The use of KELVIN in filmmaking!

Color temp is often referred on the Kelvin scale.
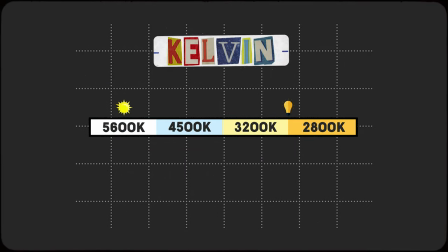On one end you have 2800 Kelvin or 3200 Kelvin and this is typically called tungsten. So on one side of the Kelvin spectrum you have that warmer light to the eye it feels a lot warmer. And on the other side you have 5600 Kelvin which to the eye that feels cooler.
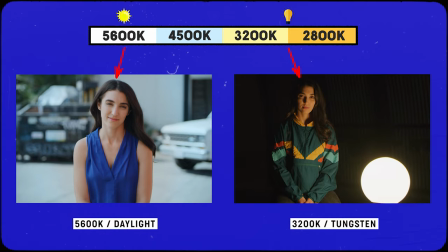These are the two color temps you want to keep in mind. There's a color temp of your lights. There's also another color temperature that I think some people forget about, and it's the color temperature of your camera.
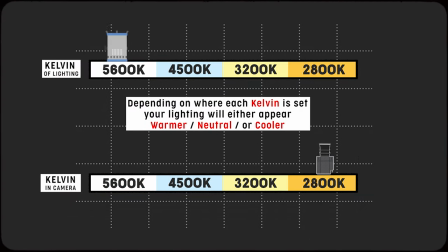This relationship between the color temp that your camera settings are set at and whatever you're photographing, the actual real kelvin that your lights might be at in the frame, are going to play a very big part.
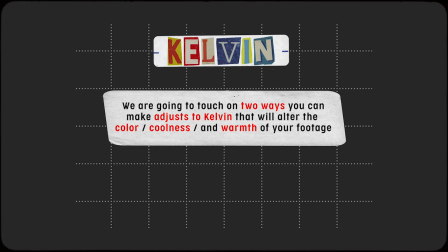There are a couple ways you can use Kelvin to get the look you are going for.
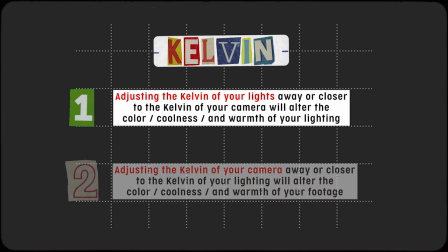The first one we are going to touch on deals with adjusting the Kelvin of your lighting away from the Kelvin in camera. The times where this is helpful are when you are shooting a scene and you want your lighting to appear warmer or cooler. Let me give you this example of this relationship between the Kelvin in camera and the Kelvin of your lights.
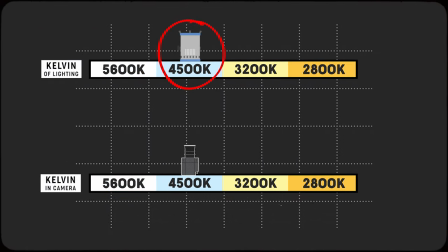Say we have our key light set to 4500 Kelvin and say in camera we have our Kelvin set to 4,500 Kelvin.
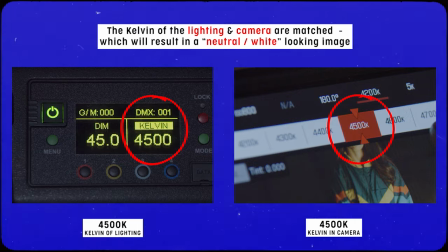When matching them the light is gonna appear white. You know it's gonna appear on camera on the monitor.
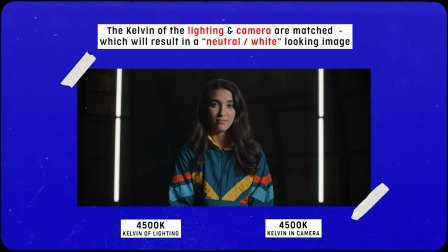Everything will feel very neutral. It's not gonna feel too cold. It's not gonna feel too warm. They're perfectly in sync with each other.
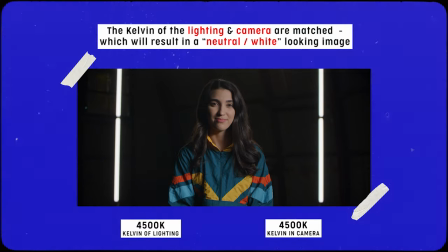Well say you wanted this to feel warmer.
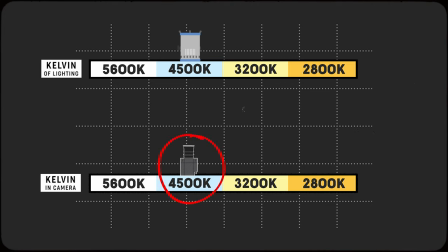You could leave your Kelvin in camera set to 4,500 Kelvin and and then you could bring this light down, warming it up to 3,200 Kelvin.
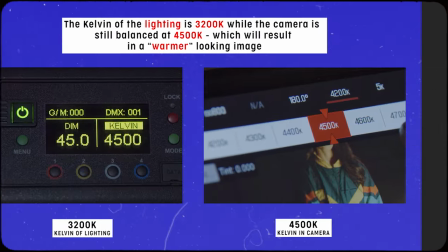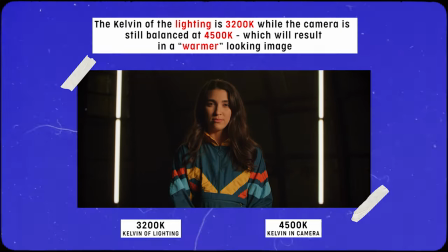By doing that, you've warmed up your key by adjusting the Kelvin away from where you're balanced in camera.
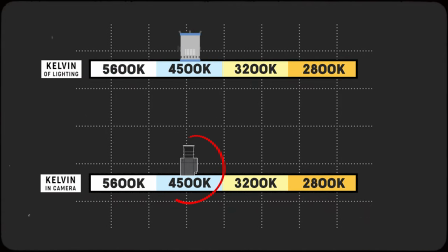The same is true if you wanted to cool this key light off. You would stay at 4,500 Kelvin in camera and you would bring this key light up to 5,600 Kelvin. You're cooling it off.
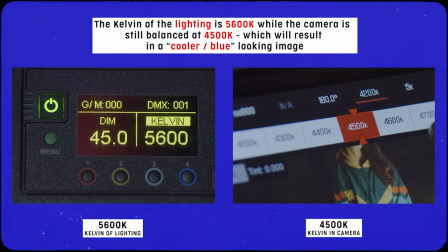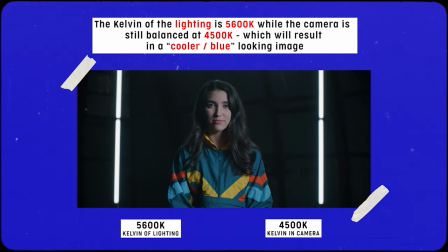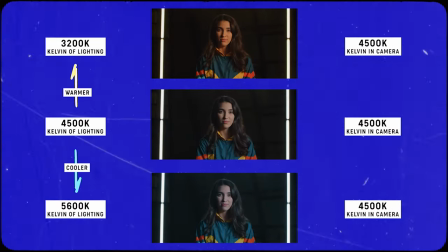So moving your lights Kelvin on the Kelvin spectrum in relation to where your Kelvin is set in camera will make the lights appear cooler or warmer in camera.
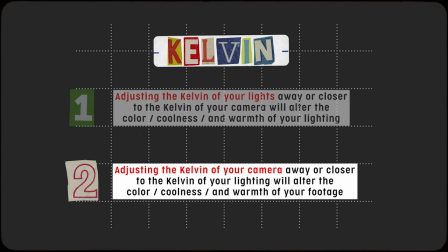And now we're gonna touch on the second way you can adjust Kelvin to get the look you are going for.
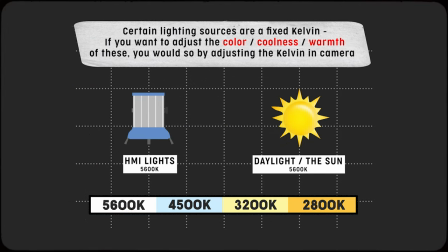And that is by adjusting the Kelvin in your camera. There's gonna be instances when you are working with lights where the color temperature is fixed, like an HMI or the sun, those are fixed at 5600 Kelvin no matter what.
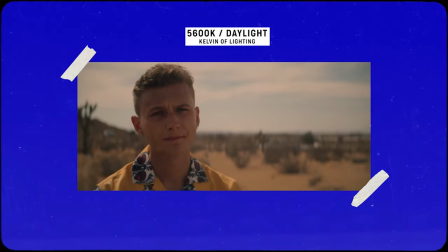But there's an easy fix to this, especially if you want to have your lighting play warmer or cooler.
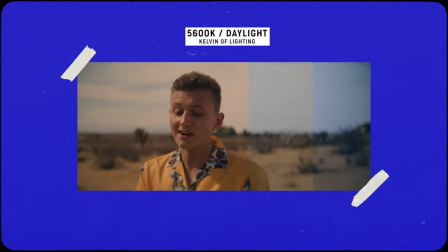An easy way to demonstrate this method of adjusting the Kelvin in camera to alter the look of your lighting and footage is by shooting outside.
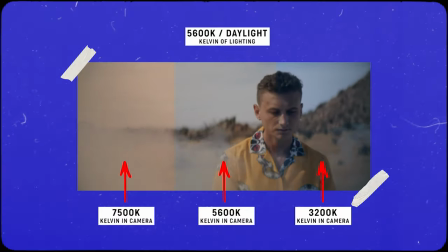Outside as we know at this point is 5600 Kelvin.
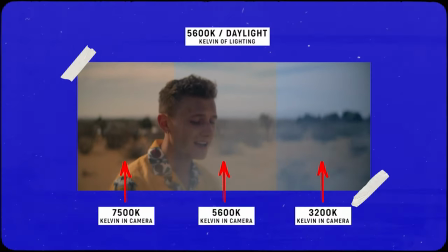There's not much we can do about that but if we want to have this appear warmer or cooler in camera we can adjust the Kelvin in camera to get this look.
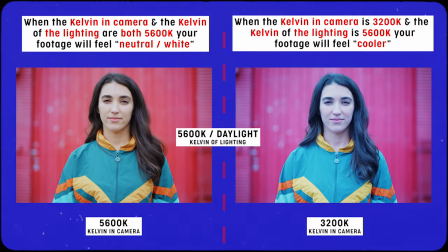Here's the same shot one shot balanced at daylight at 5600 Kelvin and as you can see it appears pretty neutral or white not too warm not too cool but the shot on the right was actually balanced at 3200 Kelvin
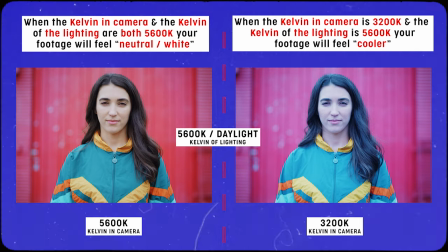so you can see how just by balancing your cameras Kelvin you know lower
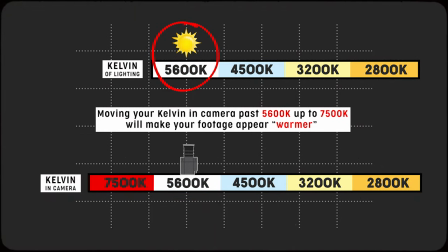at 3200 how it appears much cooler and the same can also be done if you want to warm up the look in camera when shooting outside if you balance the Kelvin of your camera at 7500 Kelvin you will notice your footage and the overall look is going to be significantly warmer.